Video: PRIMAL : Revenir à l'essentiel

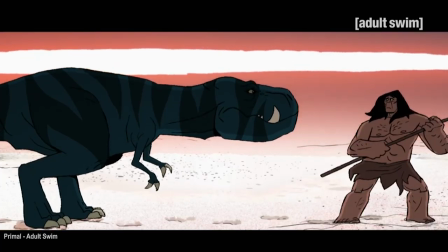(12:25)
De là naît une très belle relation qui va sans cesse être remise en question par l'agressivité de l'environnement.
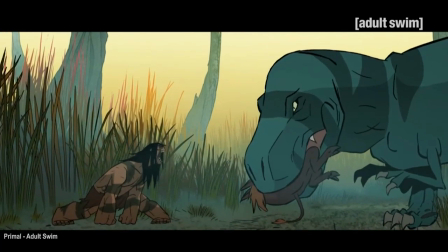(12:31)
L'enjeu étant de voir comment ils confrontent leur vision de ce monde, tout en apprenant à se connaître l'un l'autre.
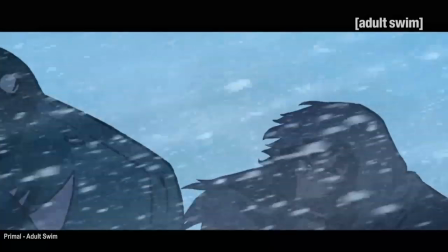(12:37)
Et c'est pour ça que l'anachronisme d'une relation homme-dinosaure est hyper intéressante,
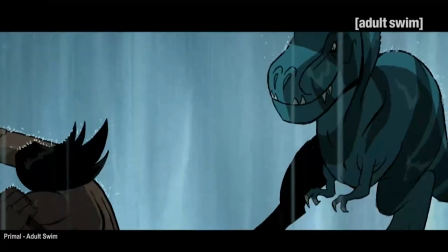(12:42)
car d'un côté on a une bête surpuissante qui incarne l'animalité ultime,
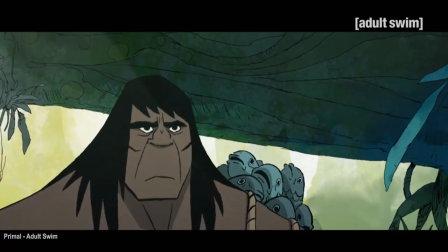(12:47)
et de l'autre un homme qui justement est en train de sortir de cette animalité.
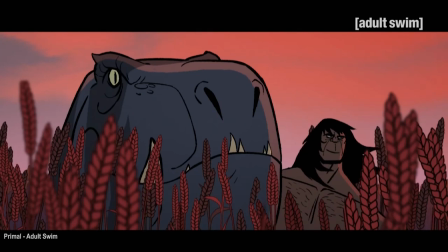(12:52)
Et tout ça est raconté avec finesse et même poésie.
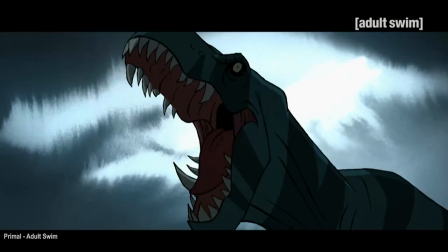(12:55)
Il y a un sens de la tragédie fort dans Primal, mais ça c'était pas vraiment étonnant venant de Genndy Tartakovsky,
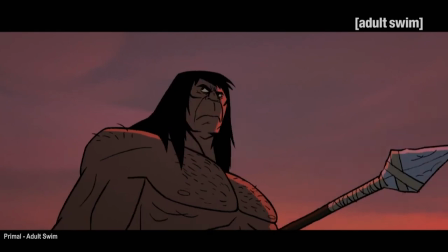(13:01)
car il a déjà démontré avec Samurai Jack ou Clone Wars qu'il était un habile dramaturge. C'est pour ça que je tiens à souligner que Primal n'est pas seulement une expérimentation stylistique, c'est aussi une série très bien écrite qui nous raconte une histoire, un monde et des émotions.
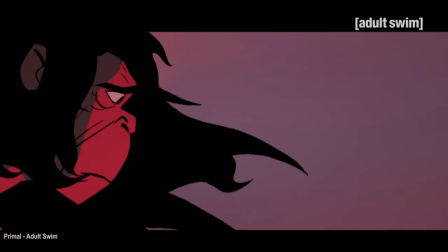(13:18)
On s'attache rapidement à cet homme, car comme je le disais,
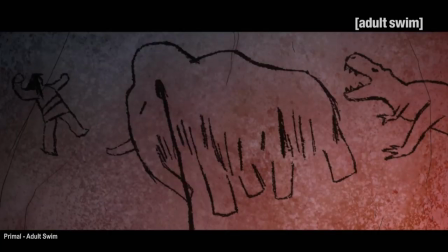(13:22)
on sent qu'il est vraiment déchiré entre son instinct primitif et les prémices de son humanité que l'on peut deviner par exemple dans l'empathie qu'il va ressentir. Mais sans dialogue, l'expression d'une telle dualité et d'une telle subtilité n'est pas évidente, et tout doit passer par l'animation,
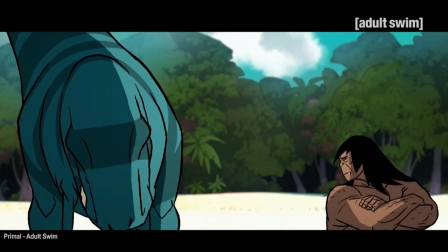(13:37)
c'est pour ça que ce sont les petits détails qui font la différence, que ce soit l'émotion suscitée par un regard ou un rictus,
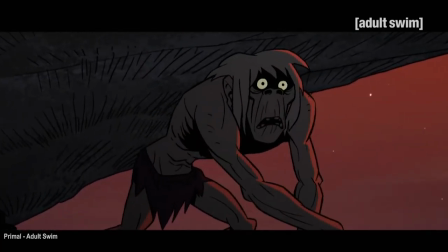(13:45)
ou alors la terreur viscérale qui va se dégager d'un duel à mort. Mais cette prouesse d'animation est peut-être encore plus bluffante avec les dinosaures et les créatures qui expriment autant d'émotions que les hommes,
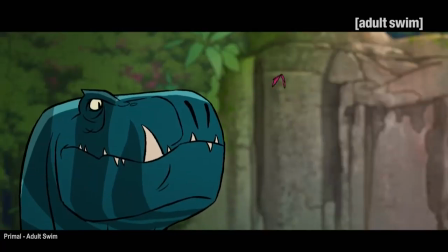(13:58)
tout en restant vraiment ancrés dans leur animalité, car il n'y a pas vraiment de raccourci anthropomorphique. Et d'ailleurs, Genndy Tartakovsky dit qu'il est un grand fan de documentaires animaliers et que ça l'a énormément aidé
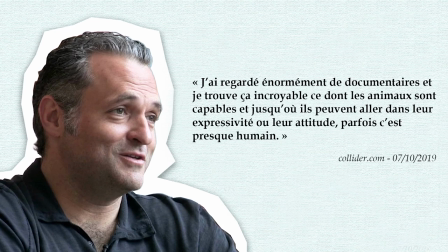(14:10)
dans sa manière de rendre crédibles et réels les expressions et les mouvements de ses créatures. Pour les hommes, il a notamment étudié les singes et leur manière frontale de se battre,
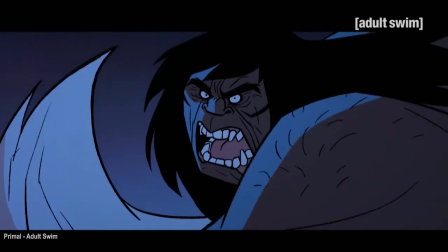(14:21)
et c'est vrai que cette rage brute est très très bien retranscrite à l'écran et qu'on
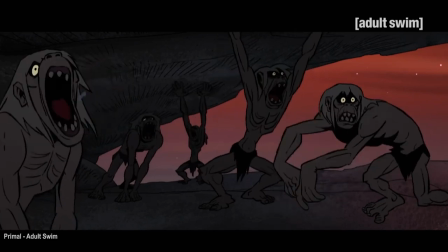(14:26)
est très loin des chorégraphies millimétrées de Samurai Jack. pour les dinosaures aussi, il s'est inspiré de la vraie vie, et notamment des grands animaux comme les éléphants,
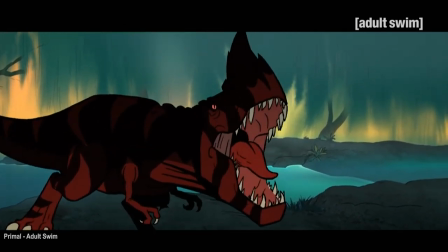(14:35)
dont il a essayé de retranscrire cette dynamique de pesanteur et cette incroyable machinerie qui se met en place au moindre de leurs déplacements. Mais pour ce qui est des émotions animales, la petite anecdote marrante, c'est que son inspiration est moins exotique, puisque c'est tout simplement son chien qui l'a aidé à retranscrire ses regards subtils et ses micro-expressions qui sont capables de nous raconter tant de choses.
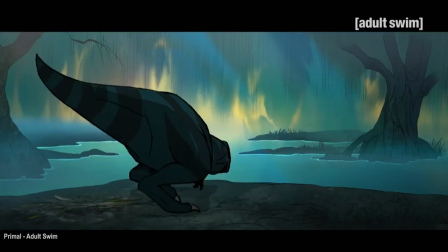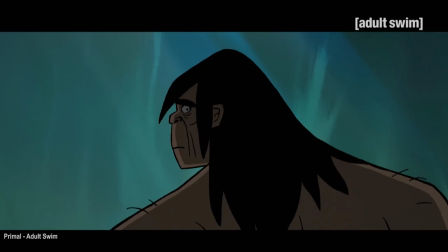Alors voilà, j'espère que je vous aurai un peu aidé à comprendre la démarche derrière Primal, car c'est une série qui m'a énormément plu, car elle sort un peu des sentiers battus, en étant à la fois une proposition artistique ultra forte et presque expérimentale, mais aussi un dessin animé accessible dans sa manière de raconter une histoire simple. Alors j'aurais pu rentrer plus dans les détails en parlant par exemple de l'incroyable travail sur la musique et le design sonore.
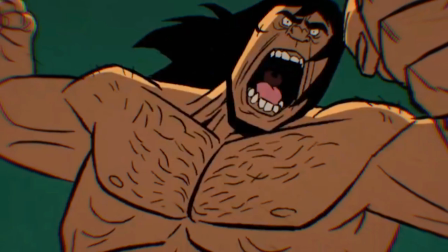(15:39)
J'aurais pu m'attarder également sur la réalisation des scènes d'action avec cette science du rythme et du timing que l'on voit nulle part ailleurs.
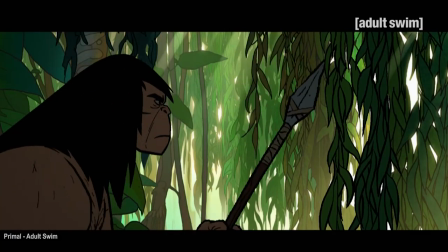(15:48)
Et j'aurais pu également faire une digression sur ce puissant rapport à la nature qui s'instaure au fil des épisodes et qui amène presque des réflexions métaphysiques. Mais le mieux est de découvrir ça par vous-même en laissant de côté vos attentes habituelles, car Primal est aussi et surtout une belle réflexion sur l'animation. Et si on repense à cette phrase de Gendy Tartakovsky sur sa fatigue vis-à-vis de ses œuvres qui sont des agressions de nos sens, force est de constater que lui a réussi la prouesse de créer un dessin animé qui va chercher en nous des sensations que l'on n'a plus l'habitude d'éprouver.